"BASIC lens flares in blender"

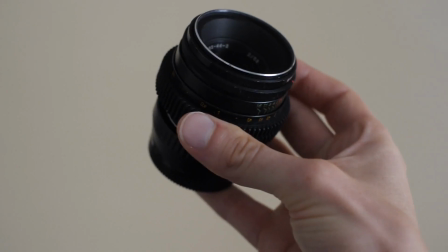0:00 Yo, we're making lens flares. Here's kind of an interesting challenge. So about 95% of the short film I just worked on is using this lens here.
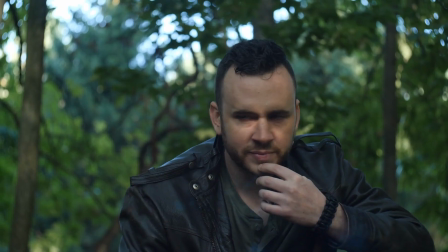0:07 It's got some interesting quirks, one of those being the flares that it gives you.
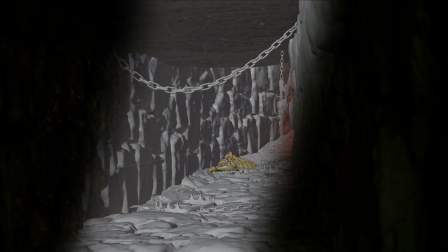0:10 And so the challenge that presents is when you're trying to do a completely digital shot and you kind of want to pass it off as real, how can we digitally recreate these quirks? And like I mentioned, lens flares, let's do that. So here we are in Blender. This is the final composite.
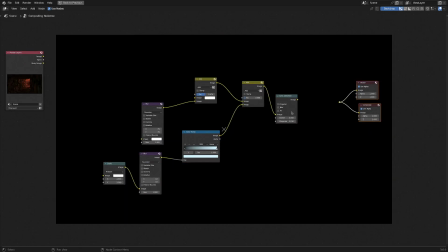0:25 It's very simple, but let's just get rid of this stuff and I'll show you how to build it up from scratch.
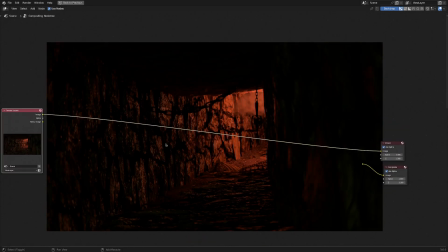0:32 So this is our shot with no compositing. Let's see if we can start dropping some stuff in.
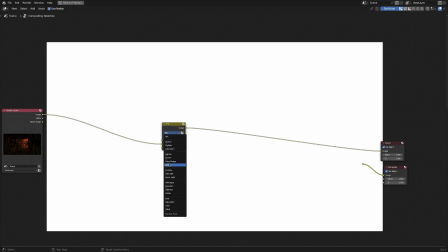0:37 I'm gonna add in a color mix node and I'm gonna switch that to add. And let's turn the factor down to zero for now.
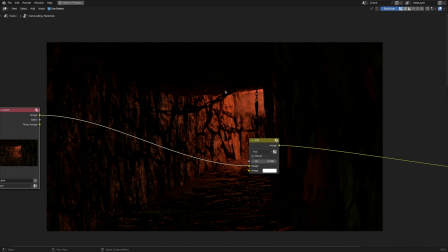0:45 And let's just get kind of a little bit of a haziness in here so things aren't quite as sharp. I'm gonna go filter and blur. And let's just drag our image right into this image. And we could probably set this to about 100 and then plug that back into our add. And let's just take a look at what happens when we turn this up.
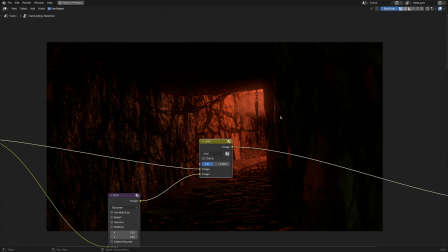1:05 You can see it just really increases the brightness and kind of haziness and glow of the scene, saying, hey, yeah, there's a pretty bright light source going on over here. So we could probably leave that pretty low, a little bit subtle, but that's a nice starting effect for our flare.
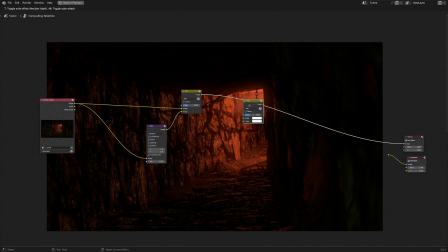1:21 Let's go ahead and duplicate our add node with Shift D, and then let's duplicate our blur node as well.
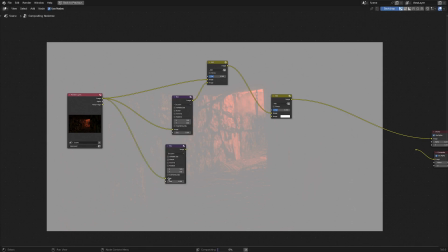1:26 Just plugging this into the image here. And let's make this a little bit more subtle.
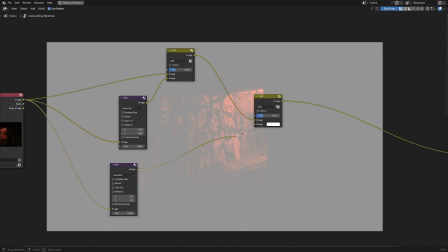1:31 I'm just gonna set it to 10. And if we plug this in right now, we get pretty much the same effect.
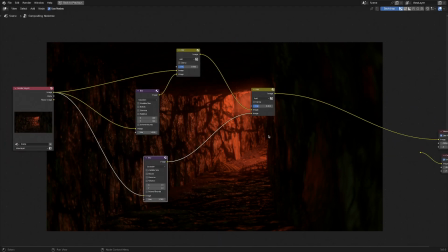1:37 But what we wanna do is get kind of the inverse of what's going on.
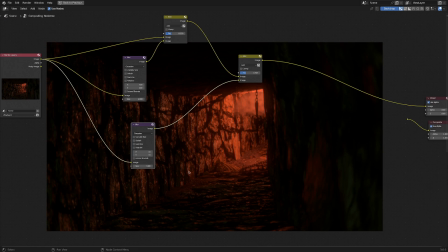1:41 A lot of the time, if there's like a bright spot up here, then it'll show the bright spot on the other opposite side of the frame.
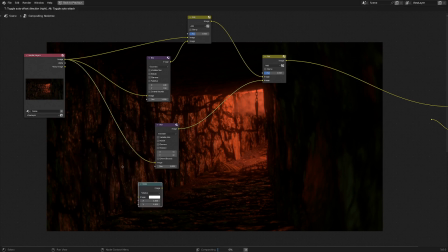1:47 So I'm gonna go distort. Let's go scale. And I'm going to set these both to -1.
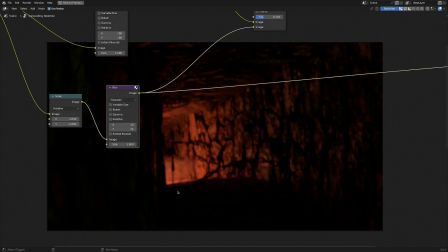1:55 That way, our light part kind of flips around, and that's pretty cool.
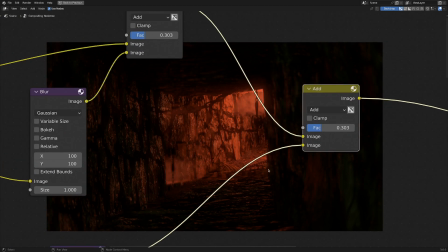2:00 If we take a look here, this is way, way too bright. We can actually turn this down quite a bit.
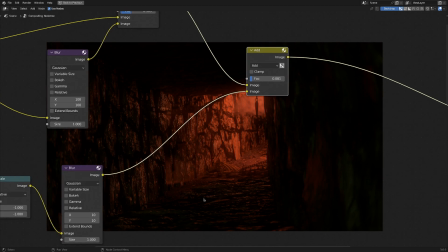2:06 And I just noticed a mistake I made in the movie today, and that was to add in a color ramp.
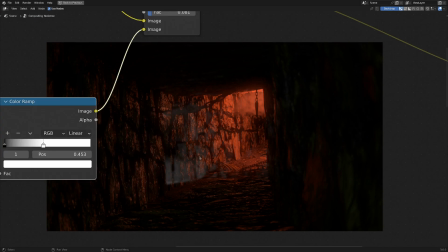2:11 And this is good for controlling the sharpness of what we want here, but it's also good for controlling the color.
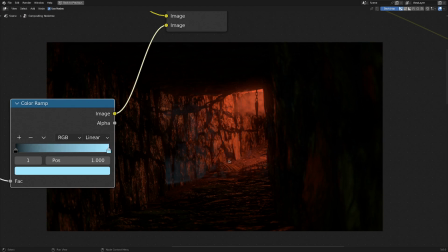2:17 And I thought that the lens just had naturally blue flares because I was studying shots like this,
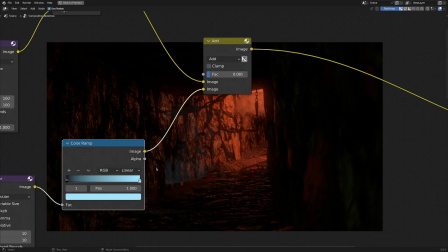2:24 but thankfully, we have actual footage of an actual flare in the actual tunnel.
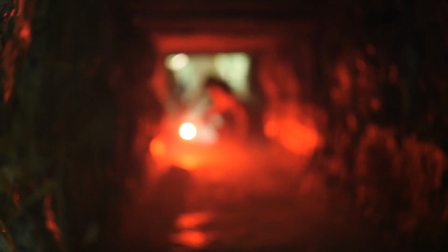2:29 It turns out, if we study this footage here, that the flares seem to be just the color of the light source, but quite a bit dimmer.
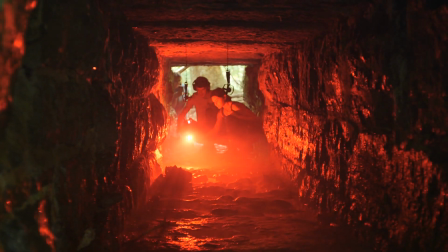2:36 So that makes sense of the scenes that are shot up against a blue sky that have blue flares.
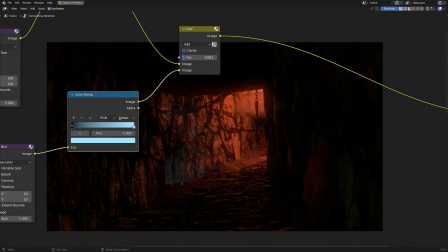2:41 So we could just completely get rid of this color ramp, and that would be more realistic. But I actually kind of like the way the blue looks.
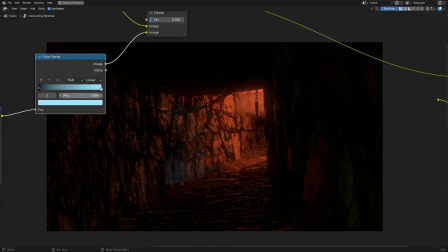2:48 It kind of is a good complementary color in this scene that otherwise would just look like a hellscape.
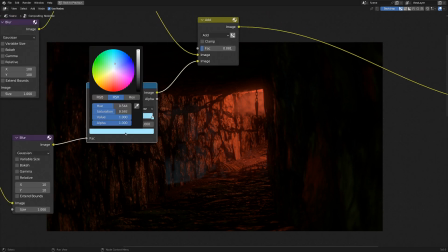2:55 So yeah, I'm gonna leave it in, even though it's not exactly accurate. We could turn down the saturation a bit, though.
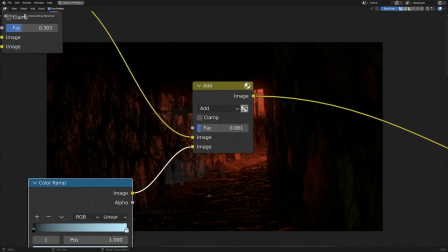3:01 And, of course, in the final scene, this is a little bit too dramatic.
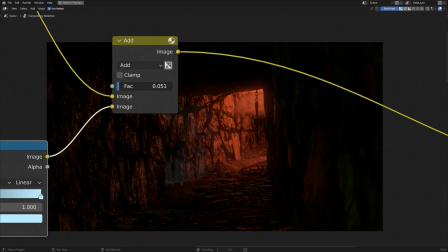3:06 This kind of flare would be for, like, a really bright, blown-out sky. So I'm gonna hold down Shift and just turn down the factor on the add shader
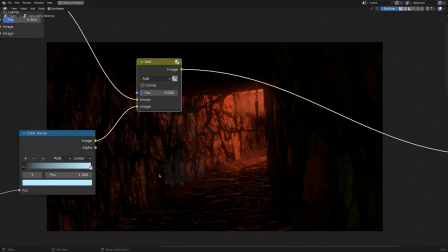3:14 until it is not super noticeable, but a little bit noticeable.
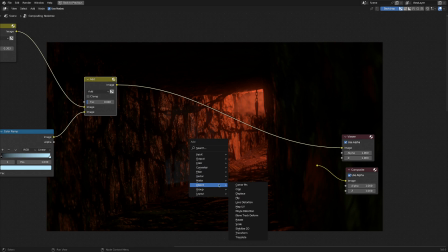3:18 The other thing I'm gonna add here at the end of the chain is what I always like to do in completely digital shots, and that's a tiny bit of lens distortion.
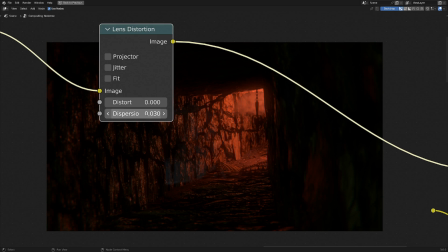3:27 If we just turn up the dispersion a little bit, that might be too much, but it's pretty dark, so you can't really tell.
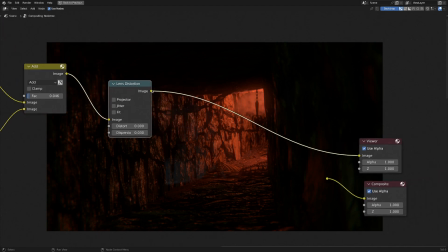3:32 It just kind of adds in some chromatic aberration, which is what trashy old lenses have sometimes, so therefore, more realism.
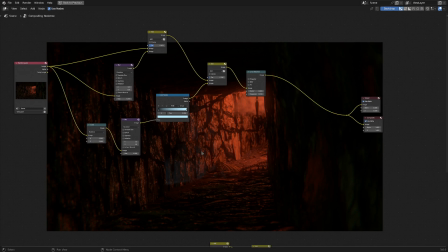3:42 Cool. If you found this useful and you'd like to keep up to date on future tutorials, there's a link in the description that says get the smoke asset pack for free.
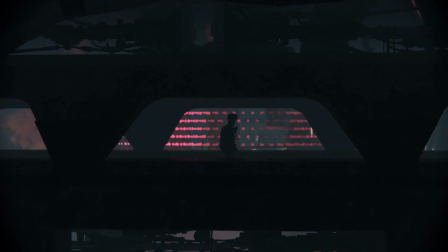3:50 And this asset pack is just a little gift from me to you. These elements are super handy. You can actually see them in the shot here coming from the flare.
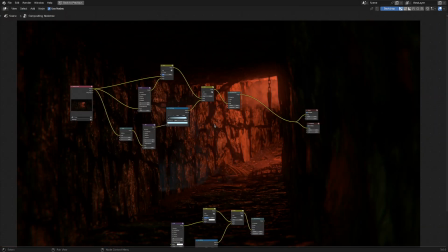3:56 And as well as getting that library of seamless looping smoke elements, you'll also get emails whenever I post a tutorial so you can keep up to date.
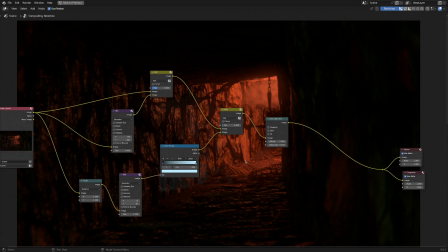4:03 I hope you have an excellent day.